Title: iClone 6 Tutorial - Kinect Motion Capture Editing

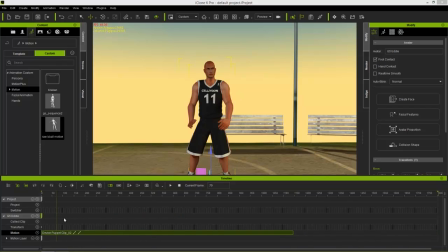Now if you want to get into more detail on editing all of your raw motion capture data, we actually have a tutorial series on that was in iClone 5, but all the techniques are pretty much the same. So if you still have questions after this tutorial, I'd recommend checking that out. So let's go ahead and play this back from the beginning.
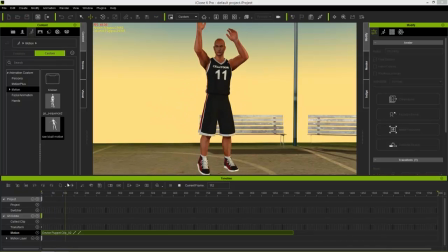So we receive the ball, take the shot, and land. And then from about here, I think when we're back in our neutral pose, we can just right click again, maybe a little bit earlier than that. I think that's fine right there, right click. And select break, and then I'll delete the third part of the clip right there.
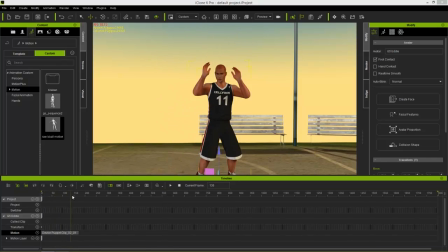So now all we're left with is this one single motion that we're going to refine using our motion layer editor tool. And I have my motion layer track already open down here. If you can't find that, just go to your character's track and you can see the motion layer track right here. Now, under the motion layer track, there's all the different body parts, like the torso,
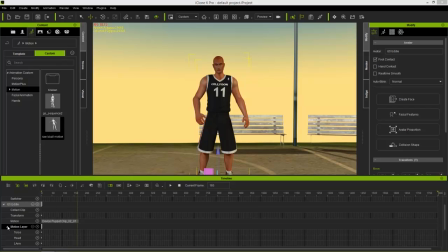arms and legs and fingers and everything like that. We're just going to worry about the main level, the top level keyframes right here. So I'm going to hold the Alt key and zoom in through our timeline here so we can get a little bit of a better perspective. Let's go back to frame one here. And what I'm going to do now is go over to our Motion tab, and we're going to go to Edit Motion Layer tool. And here you can see we have our character. If your bones are not this small, you can just go up to the settings and select the bone size as one. I prefer to do this normally when we're doing motion key editing, just because you can see more of the body. So let's go back to frame one. Let's take a look at our character's initial pose.
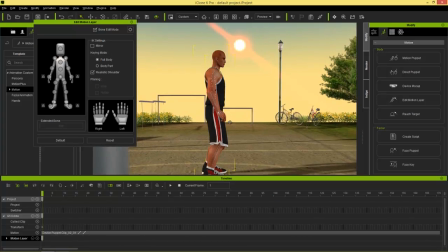From the side, it looks like it's pretty decent right there. I think he's in a pretty decent pose.
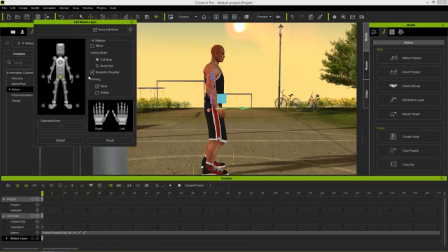If we want, we can take his hip bone, just select his hip bone right there, and we can move that down so you can crouch like that. If we take off the locks on his feet, you can see the TR stands for transform and rotation. Those are currently locked on his feet.
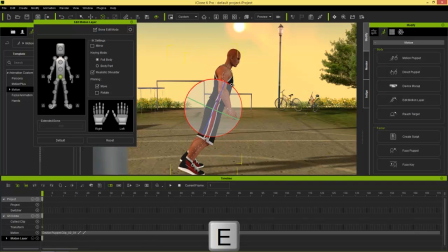If we take those off and we rotate his hip bone right here, you can see that our entire character will rotate, just like we're in like the movie Gravity or something like that.
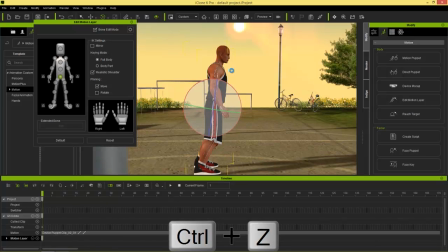So we don't want that for this tutorial, but just press Control Z and undo that. If we have those locks on, we just press the lock buttons again to put them on, you can see he'll now do some kind of funky looking hip thrust right there.
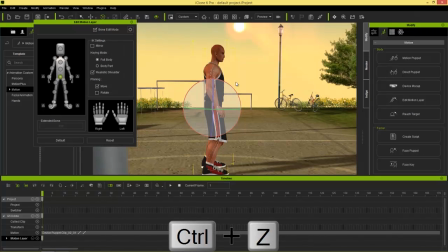We probably don't want that either for this tutorial, so just press Control Z. I just wanted to kind of show you the differences that the footlock make when you're in the Edit Motion Layer tool.
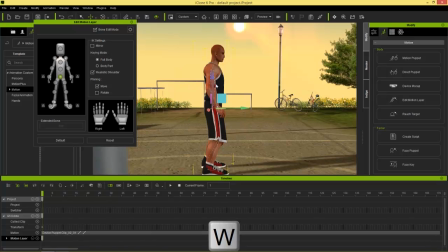So keep that in mind. So I think, again, we can just take him down a little bit, something like that, where he's kind of prepared for the pass. And then let's go from there. So our first keyframe edit we're going to make, let's go ahead and scrub through a little bit. So maybe about here when he lands his foot. We're going to make our edit right here. So all I need to do now, I can just go ahead and press the reset button in our Edit Motion Layer tool, or I can double click in the Motion Layer track. Both of those are going to edit add a keyframe. So from here, let's take a look at this motion.
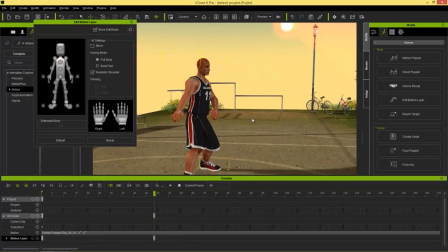I think our character kind of needs to be looking to the side when he's receiving this ball. I also kind of think I want him to be a little bit closer to the ground. So let's take his hip first there, and let's move him down a little bit. So it looks like he's more tense to receive the ball there.
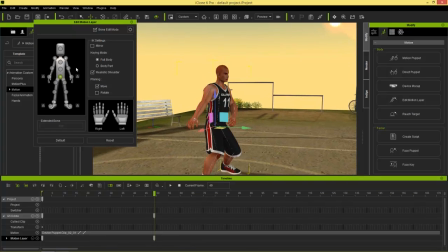And I think his chest needs to be rotated as well. So let's take his chest, use the E-hot key for rotation, and move it over so he's more looking towards the ball that he's accepting. We can take his right forearm here and move that over a little bit like that, and take his wrist.
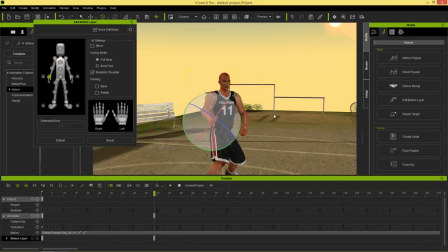I think something like that would be okay. Looks okay from this angle.
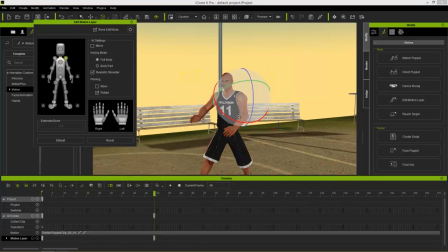And then we can take maybe his left forearm or left upper arm right there and move that forward as well.
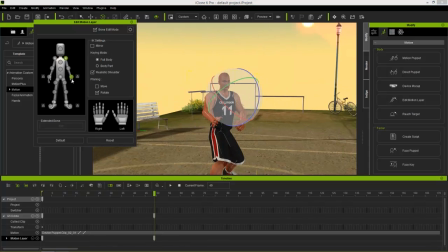I think a position like that would be okay. And again, his wrist also needs to be open to receive the pass.
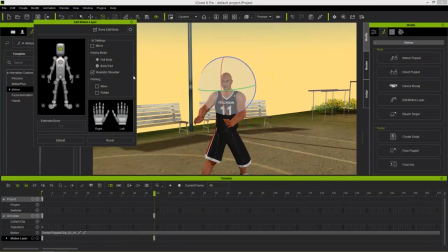So that looks pretty decent. Maybe his head can be rotated a little bit further down, so it seems like he's looking more at the ball.
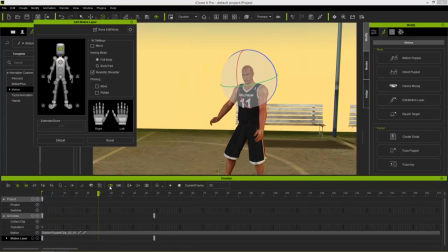So then we have something like this. If we scrub from point one to point B, where he's looking at the ball, maybe even over here he can be looking at another player at frame one and receiving the ball right there.